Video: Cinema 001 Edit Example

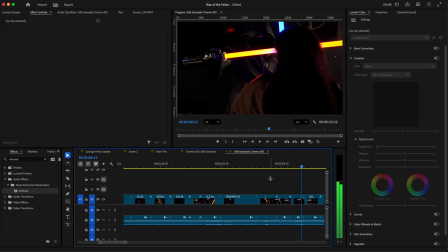And then even with here, this is an example of where you can use camera movement to help match on action, because this right here is a static shot on a tripod that would, as we would say,
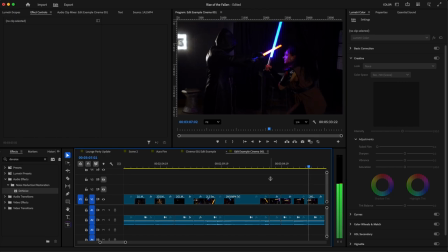on sticks. And then as we move to the wide shot, we have the camera panning down as this character's going down. So this is another example of a match on action, where now you're using camera movement to help with that match on action.
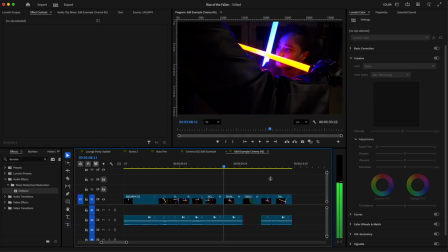And then once we have this girl down to her knees, now we can cut back to a close-up. And this is an example of, like I say, like you can use it from a static standpoint where the movement has already stopped, and in that way you kind of have a cleaner cut,
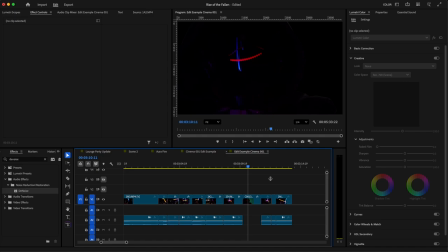or you can do it when the movement is still happening. So all of these are creative choices that you can make as an editor. And then we also have inserts, because even with this, we don't need necessarily these close-ups of them, because we can always just go directly to what comes next.
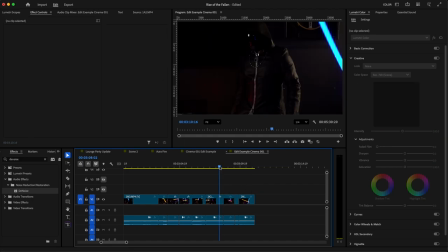So if we take these close-ups out, and then we just come here, right? So it becomes, and this is what we mean by like the editor is the third and final retelling of the story.
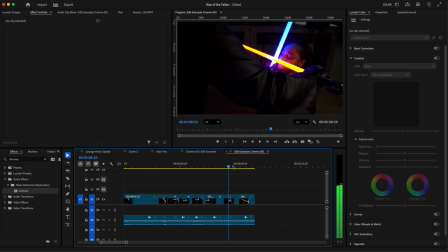Because this shot still works just as much. It just doesn't have as much tension if we take those close-ups out. Because now she just pushes him away, and then we go into our next sequence.
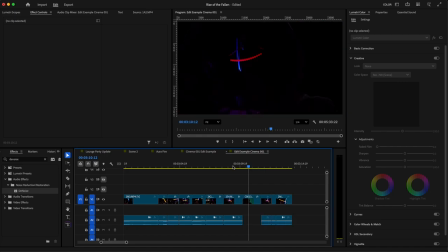But if we bring back what we just had, because that is about, I would say probably like 5 seconds worth of footage right here, where we have this close up, her looking up, him looking down,
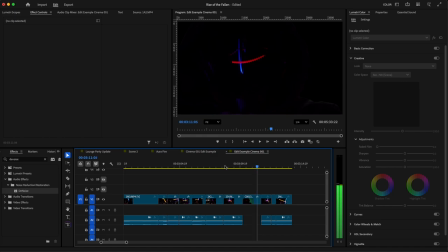the sabers reflected in his mask, and then the push off. All right, so this right here will be just some of the basic editing techniques that we will use. There is also one more thing that I would like to show you all,
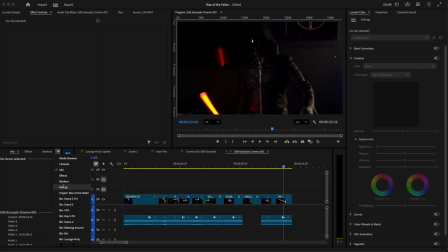and this right here is another thing that you can use to like really like help yourself when you are creating your projects and doing things, is you can go to create a new adjustment layer.
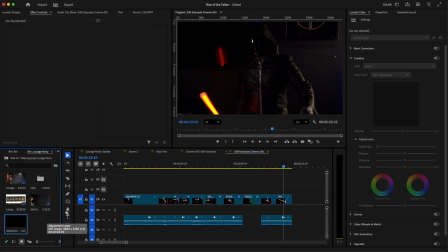I'm not familiar with how to use adjustment layers on any other editing software outside of Premiere, but when you put an adjustment layer, if you want to do like a quick color grade, you can just come to your adjustment layer.
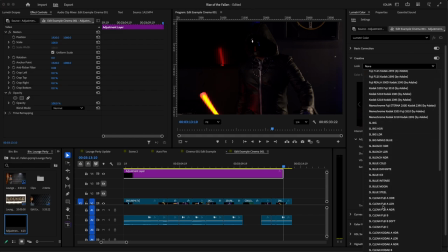You can go to like a creative look, and let's say we're just going to choose blue steel because
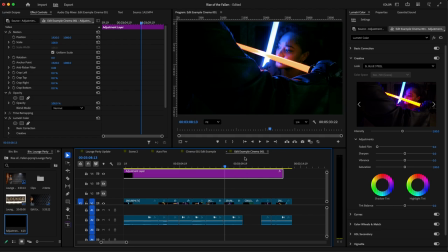that's, I don't know, I just decided to use blue steel. So when you have blue steel, so if we take that off, this right here is the color that we have.
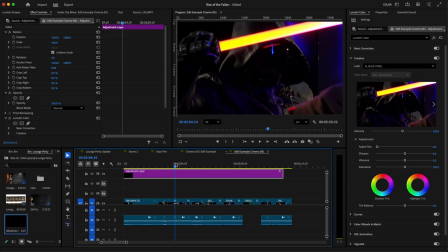But when we put the adjustment layer on, it changes everything blue. So then that's one thing that we can do, where you can also play with the intensity of it.
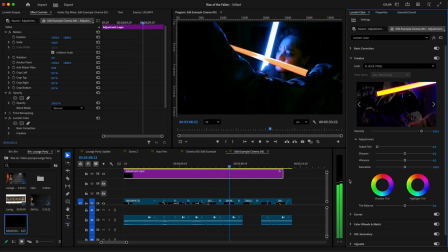So then this makes this very cool, very cold. We have all of this like down this new glow.
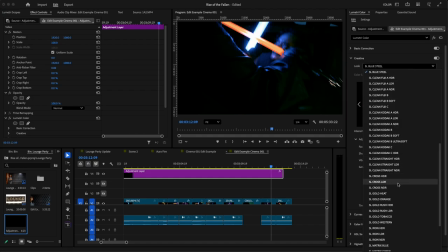let's say, we're not really feeling this, but you know what? I like Western. So like, cause I really like the cowboy shot. So now we can give it that like Western orange kind of hue.
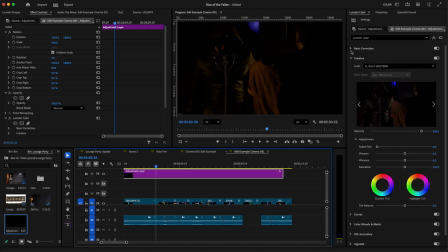But as you see with this, it does change a lot of what we have in the background. So then you can come back up here. And if you change, make sure that your adjustment layer is highlighted. And then this is where you can go in and you can change a lot of things. And this changes it overall for the entire project.
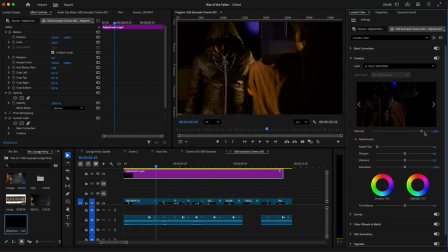I mean, not the entire project, but for whatever is underneath that adjustment layer. Play with the intensity. And then now you have a quick little color grade. And that is all that we have for our quick editing lesson now.
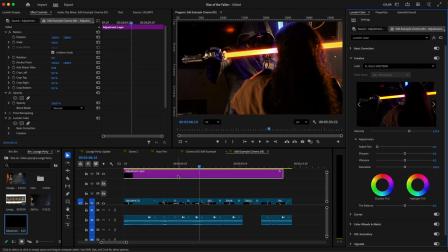As always, if you do have questions, feel free to send me an email, shoot me a message, and I will do my best to steer you in the right direction.